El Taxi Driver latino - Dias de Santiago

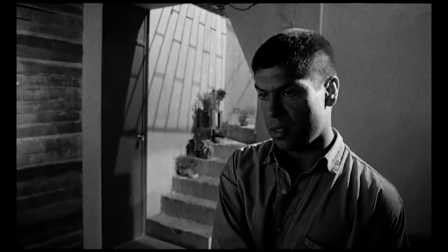[4:09]
Bueno, centrándonos en Santiago, lo que pasa es que ha perdido su sitio en el mundo, y aunque os parezca loco, él se sentía feliz y valorado en combate.
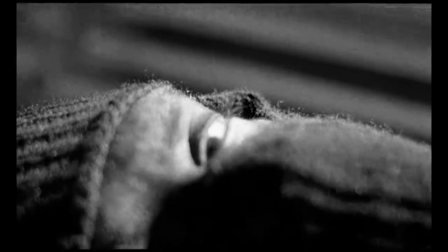[4:17]
Su vida como civil solo le da disgustos, algo que ejemplifica de manera espectacular el director,
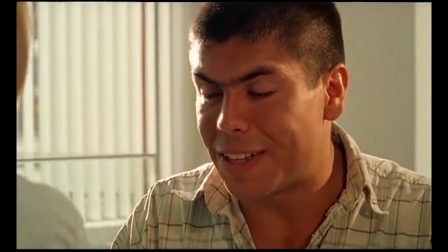[4:23]
ya que le coloca en numerosas escenas en la que le podemos ver sentado al otro lado de una mesa, donde siempre se siente infravalorado.
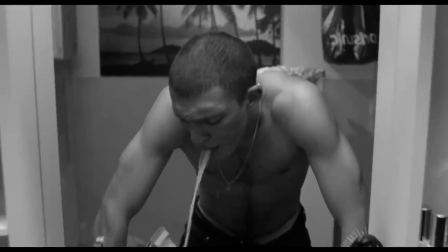[4:30]
Bueno, volviendo a la comparativa.
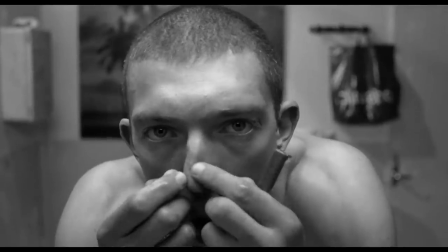[4:31]
Taxi Draver tiene una escena que ha pasado a la historia del séptimo arte y que ha sido imitada y reproducida en cientos de películas, ya sabéis, me refiero a la del monólogo frente al espejo.
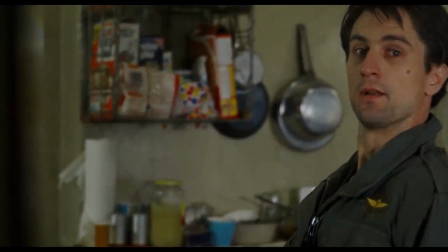[4:40]
Ahí tenemos a Travis lanzando la mítica frase ¿Me estás mirando a mí?
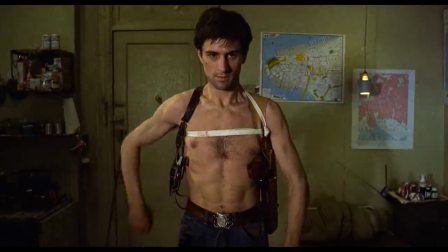[4:44]
Se trata de una escena paradigmática que nos permite introducirnos dentro de la psique del personaje y donde descubrimos que ha cruzado la línea de la locura.
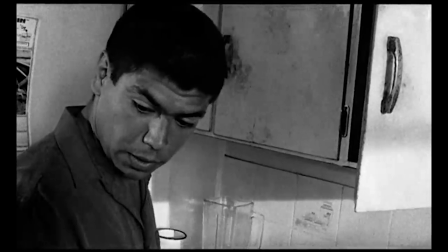[4:51]
Ahora, escuchad esto otro.
¿A mí? A mí me preguntas a mí que cómo me gustaría que fuera.
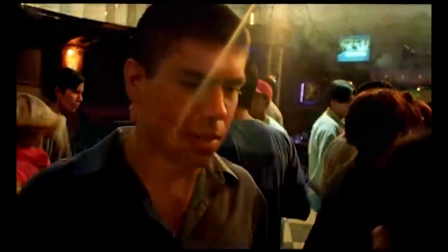[5:01] ¿De verdad quieres que te diga cómo me gustaría que fuera?
Pues así arranca el monólogo más íntimo y personal que tiene Santiago.
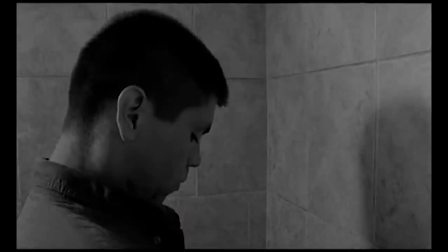[5:08]
Como podéis ver se parecen, pero ojo, que esto no es un simple copipaste.
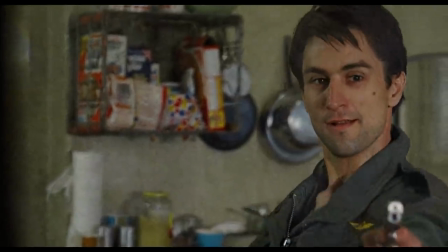[5:13]
Lo que en Taxi Driver es una escena de apenas 30 segundos en el metraje peruano se transforma en un diálogo consigo mismo que dura más de dos minutos.
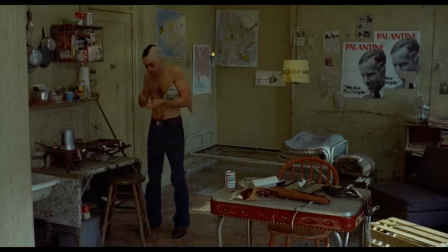[5:21]
Aquí no vemos cómo el prota pierde la cabeza, pero sí nos hace una visita a lo más profundo de su mente.
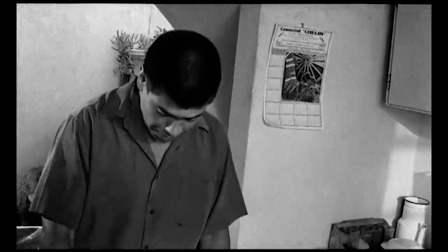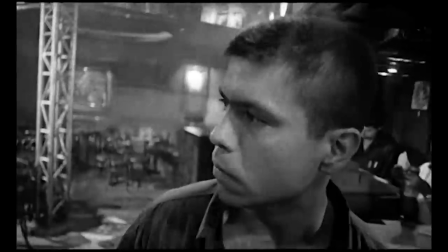[5:35]
Y aunque parezca que lo que hice es una rajoyada, tiene mucho sentido.
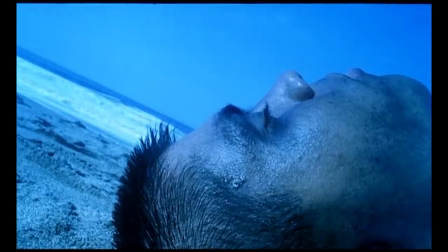[5:39]
Bueno, seguro que hay muchos que no saben qué es eso de las rajoyadas. Pero para los que no lo sepan, aquí os dejo la referencia original.
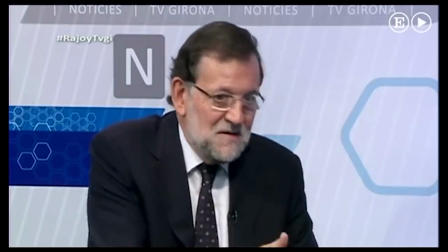[5:48] Un vaso es un vaso y un plato es un plato. Y esto, créame, no se lo digo como político que defiende unas determinadas posiciones.
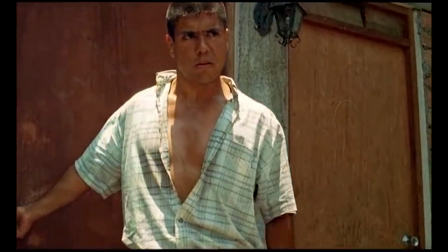[5:57]
Bueno, dejando de lado la genialidad del expresidente de España. Lo que pasa aquí con Santiago es bastante paradigmático.
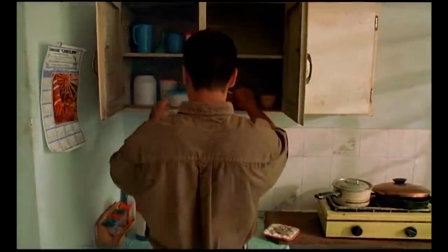[6:04]
Él está acostumbrado al orden, a la rutina, y la necesita para poder incorporarse a la vida cotidiana.
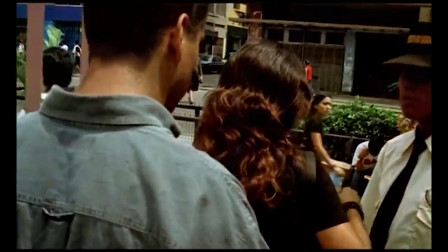[6:10]
Pero hay un problema. Es un soldado raso. Y los de baja gradación están acostumbrados a recibir órdenes y no a darlas.
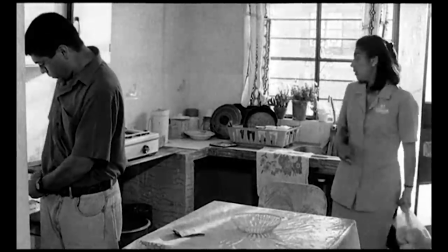[6:17]
Por eso, tras preparar un discurso durante más de dos minutos, en cuanto aparece su compañera, se bloquea, se calla y solo es capaz de recibir órdenes.
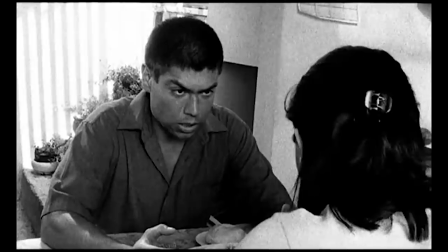[6:26]
Esa impotencia a la hora de hacerse valer, le hace cortocircuitar.
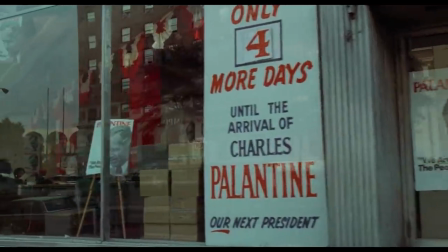[6:30]
Esta escena, que a priori se parece a Taxi Driver, adquiere un carácter autóctono y personal cuando la miramos en profundidad,
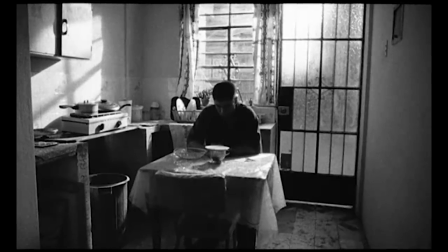[6:37]
ya que se convierte en un estudio profundo sobre la psique del protagonista. Sea como fuere, creo que en ambas películas este es su momento más paradigmático.
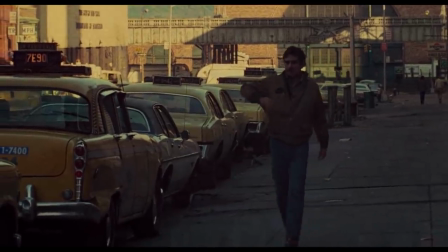[6:46]
Y escuchad que esto es interesante.
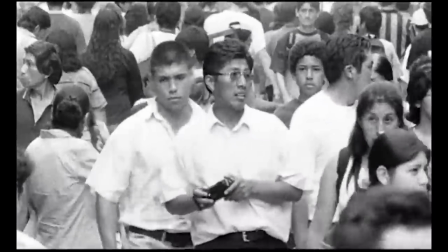[6:48]
Aunque las dos guarden similitudes, como que las dos utilizan una voz en off, existen particularidades que las hacen irrepetibles.
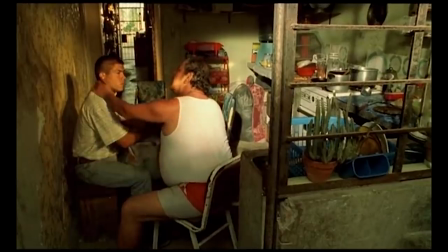[6:56]
Por ejemplo, un recurso que me voló la cabeza en Días de Santiago es la alternancia del blanco y negro con el color.
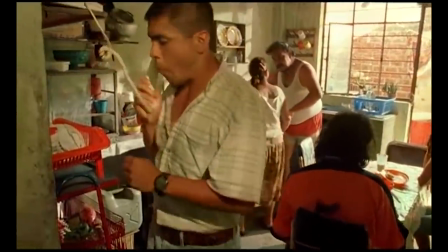[7:02]
Supongo que me pasó como a todos e intenté descifrar qué quería decirnos el director con esos cambios.
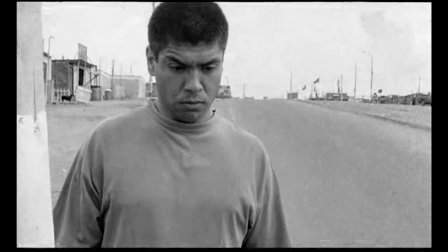[7:08]
Al principio pensé que usaba el blanco y negro para las reflexiones íntimas para los momentos más personales,
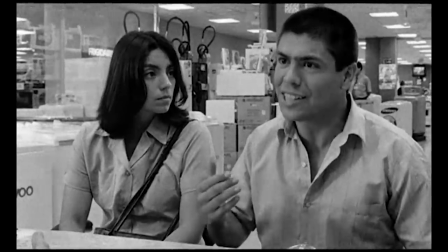[7:14]
pero según avanza la película eso deja de pasar y la alternancia se vuelve caótica.
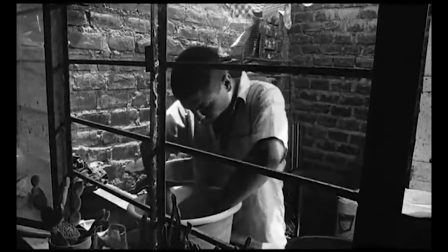[7:19]
Después de darle un rato vueltas llegué a la conclusión, no sé si será cierta, de hecho si tienes algo mejor ya sabes déjamelo ahí en la caja de comentarios,
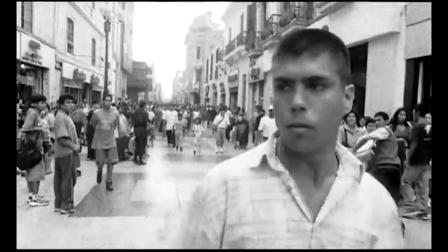[7:27]
pero creo que lo que quiere decirnos es que su mente está rota,
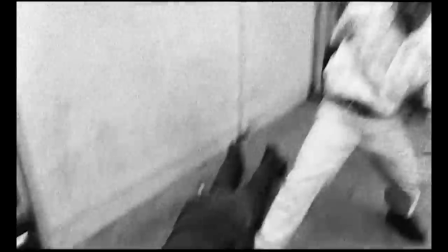[7:31]
que ya no distingue entre realidad, subjetividad, lo que piensa, lo que hace, nada de nada.
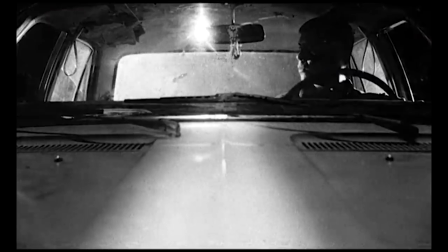[7:37]
Esos contrastes entre color y blanco y negro terminan de definir lo que pasa en la cabeza de Santiago.
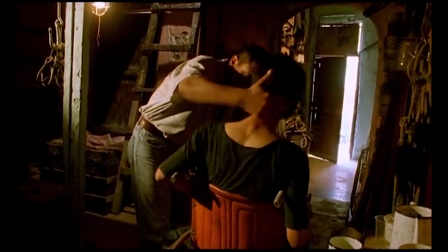[7:43]
Bien, otra cosa que me llamó la atención es cómo hacen uso del tiempo libre.
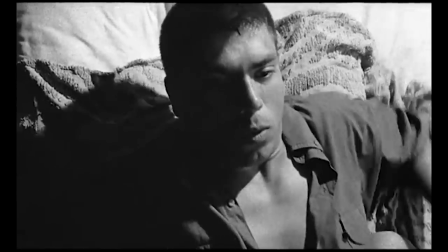[7:47]
Algo que es muy importante para el individuo de la sociedad moderna y que le sirve como válvula de escape para afrontar toda la
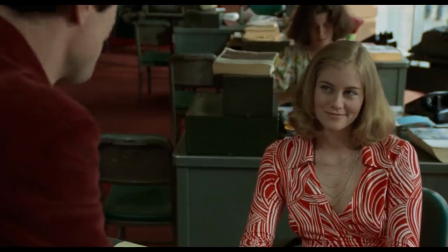[7:54]
presión que le supone vivir en una sociedad rodeado de gente pero que a la vez te hace sentir que estás en la más absoluta soledad.
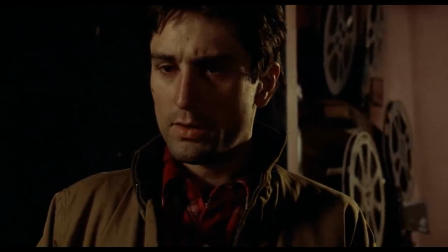[8:00]
Bueno, ya sabéis de lo que os hablo. Travis visita un cine X. Y Dios, tengo que pararme aquí Y porque qué fino hila Scorsese.
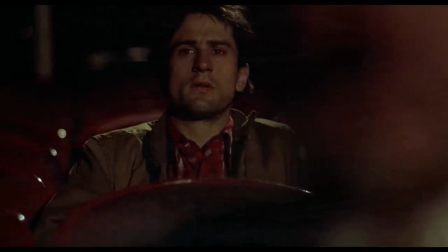[8:08]
Las salas de cine representan justo esa dualidad, estar en colectivo a la vez que estás solo.
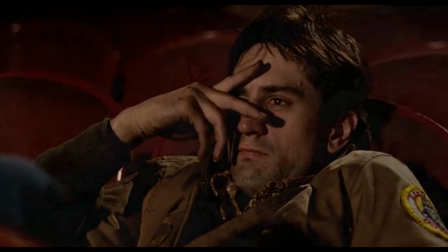[8:13]
Para Travis es un ejercicio íntimo, reflexivo, algo que le permite aclarar sus ideas.